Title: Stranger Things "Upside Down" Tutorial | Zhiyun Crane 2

In today's video, we're gonna take the Zhiyun Crane 2 and go to the upside down.
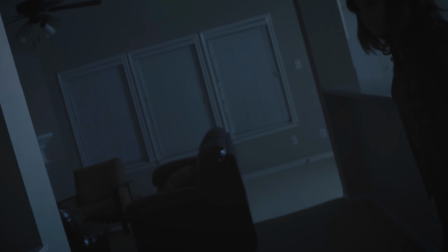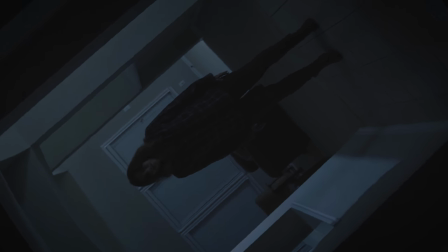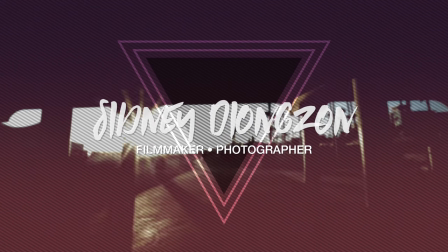Okay, let's get to it. To achieve this effect, I wanted to make sure that I found a location with a hallway.
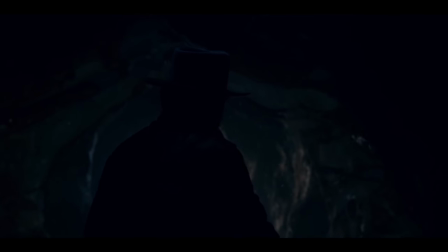The reason is because it creates this claustrophobic atmosphere, but also I really wanted to emulate that scene in season 2 when Hopper went underground and when the camera pulled back it
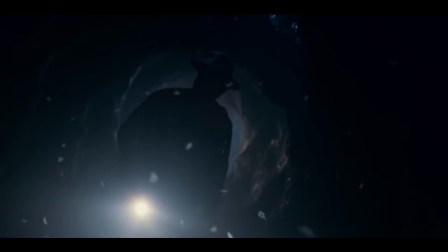started to rotate and the fact that that scene was a tunnel it kind of made this really cool warping effect and making
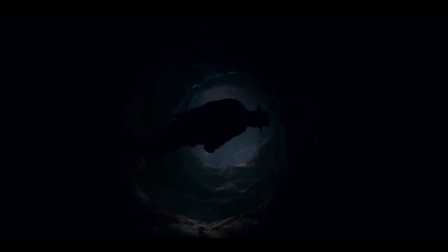the audience feel really uneasy as a whole composition just turned upside down. Hence the name. the upside down. So I found this location in the house that I thought would be perfect. To light my scene, I only used two lights, the aperture 120d and the aperture 672. I really wanted to do a silhouette effect in this scene because for one, I didn't really want to show a lot of the room, but also when it comes to horror and suspense films, you don't really want to show too much. You kind of want to keep the audience guessing what's lurking in the dark.
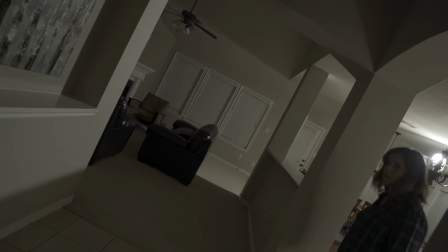And so I placed the 120d into the kitchen, pointing it straight down towards my subject, thus creating a silhouette.
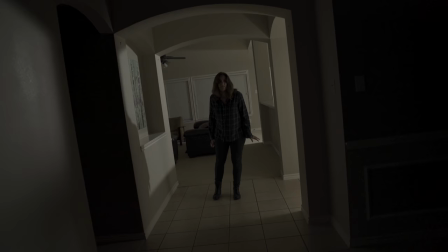I also didn't want the subject to be completely dark. I wanted to show a little bit of the face and a little bit of the body, and so that's where the 672 came in.
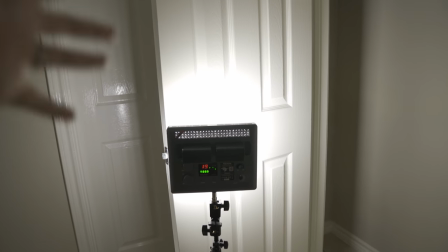For this light, I actually used a door as a bounce light because I wanted the light to spread it just a little bit more and also to soften it. Now on to the gimbal. So the reason why I wanted to use the Crane 2 is because my main camera is the Sony a7R III and the lens that I used was a Sony 24-70 G Master.
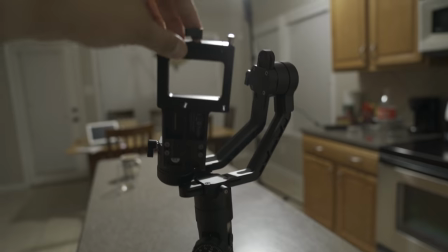Now that's quite a hefty setup and so I needed a gimbal strong enough to hold that setup. Now, the Crane 2 has a lot of cool features, but the feature that I really wanted to use for this effect is POV mode.
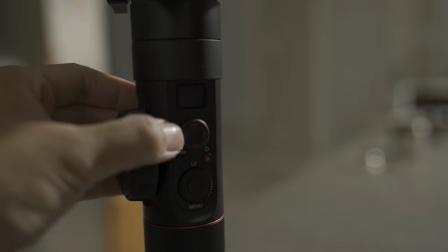What is POV mode? What this means is that on the Crane 2, when you're in follow mode, you can use the joystick and press left or right, and that will rotate the gimbal right or left. It's a really cool feature, but the problem is, to achieve this effect, the gimbal won't allow me to rotate all the way. And even though the Crane 2 doesn't allow a full rotation of the camera, it was really important for me to capture the natural motion blur of that movement, and you'll see why.
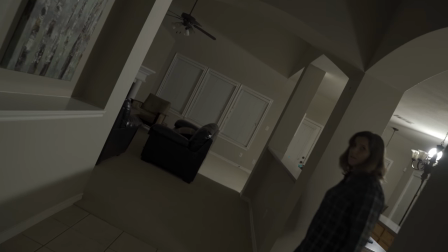So the direction was is that when I called action, I had my actor walk out to her spot And once she did I slowly walked backwards with the camera and gimbal gently pushing
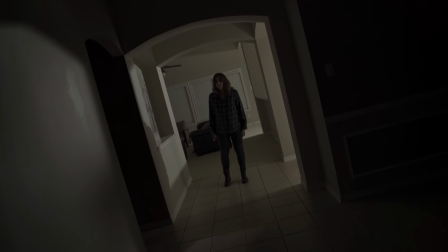the joystick towards the right Rotating the camera thus creating the upside-down effect And like I said before the crane 2 doesn't rotate the camera all the way around But that's where after effects came in once we finished I took my favorite take place that footage into
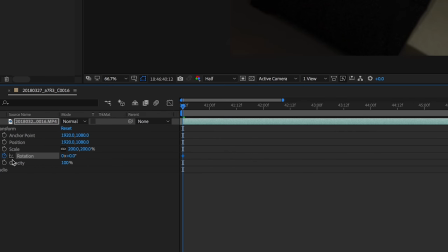after effects scaled it by 200% Place a keyframe on the rotation section in the beginning of the clip position my composition so that the scene
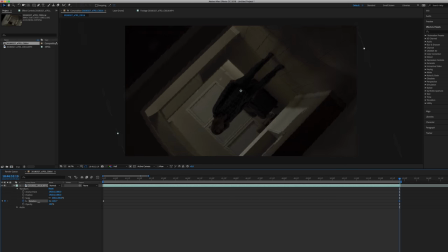looks leveled and then place a keyframe at the end of the clip rotating the composition until it was fully upside down.
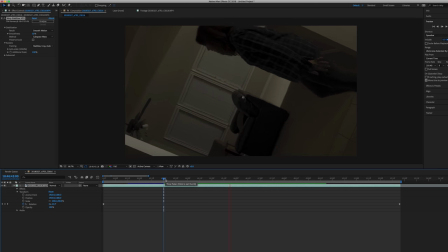Add a little warp stabilizer and there you go, the upside down effect. Pretty cool. Sure, I probably could have shot the scene without rotating the gimbal at all and then did the rotation in post and adding a little bit of motion blur. But I didn't want to go down that route because I didn't want to risk the effect looking cheesy and fake. Which is why it was really important for me to capture the natural motion blur of the camera movement while I was filming.
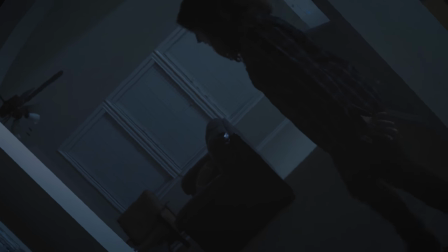And when you combine a really cool camera movement like this and add a little tweaking and post then you can create a really cool and convincing effect.
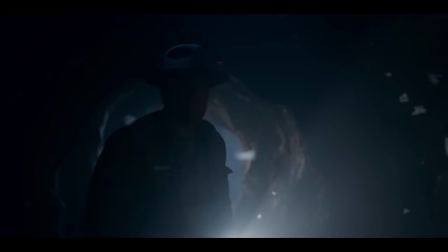By the way, I didn't want to do the whole floating flurries and vines growing everywhere like it does in the show. This tutorial was simply focusing on the camera movement of the upside-down effect. Don't want to read it in the comments. Feel like an old man doing this. Get off my lawn. Well, hopefully that was helpful to you and fun to watch. I know it was really fun for me to film that effect and that's the cool thing about tools like handheld gimbals. I mean, it can do so many awesome things, but it's really up to you, the creator, the storyteller. It's up to you and how creative you want to be. Well, thank you guys so much for watching. I really appreciate it. If you haven't subscribed, then go ahead and do so. I'd really appreciate that. And also, if you have any questions about filmmaking or camera gear, hit me up in the comments below or even on Instagram or Twitter. I do love engaging with you guys in that way. And until then, I'll see you in the next video.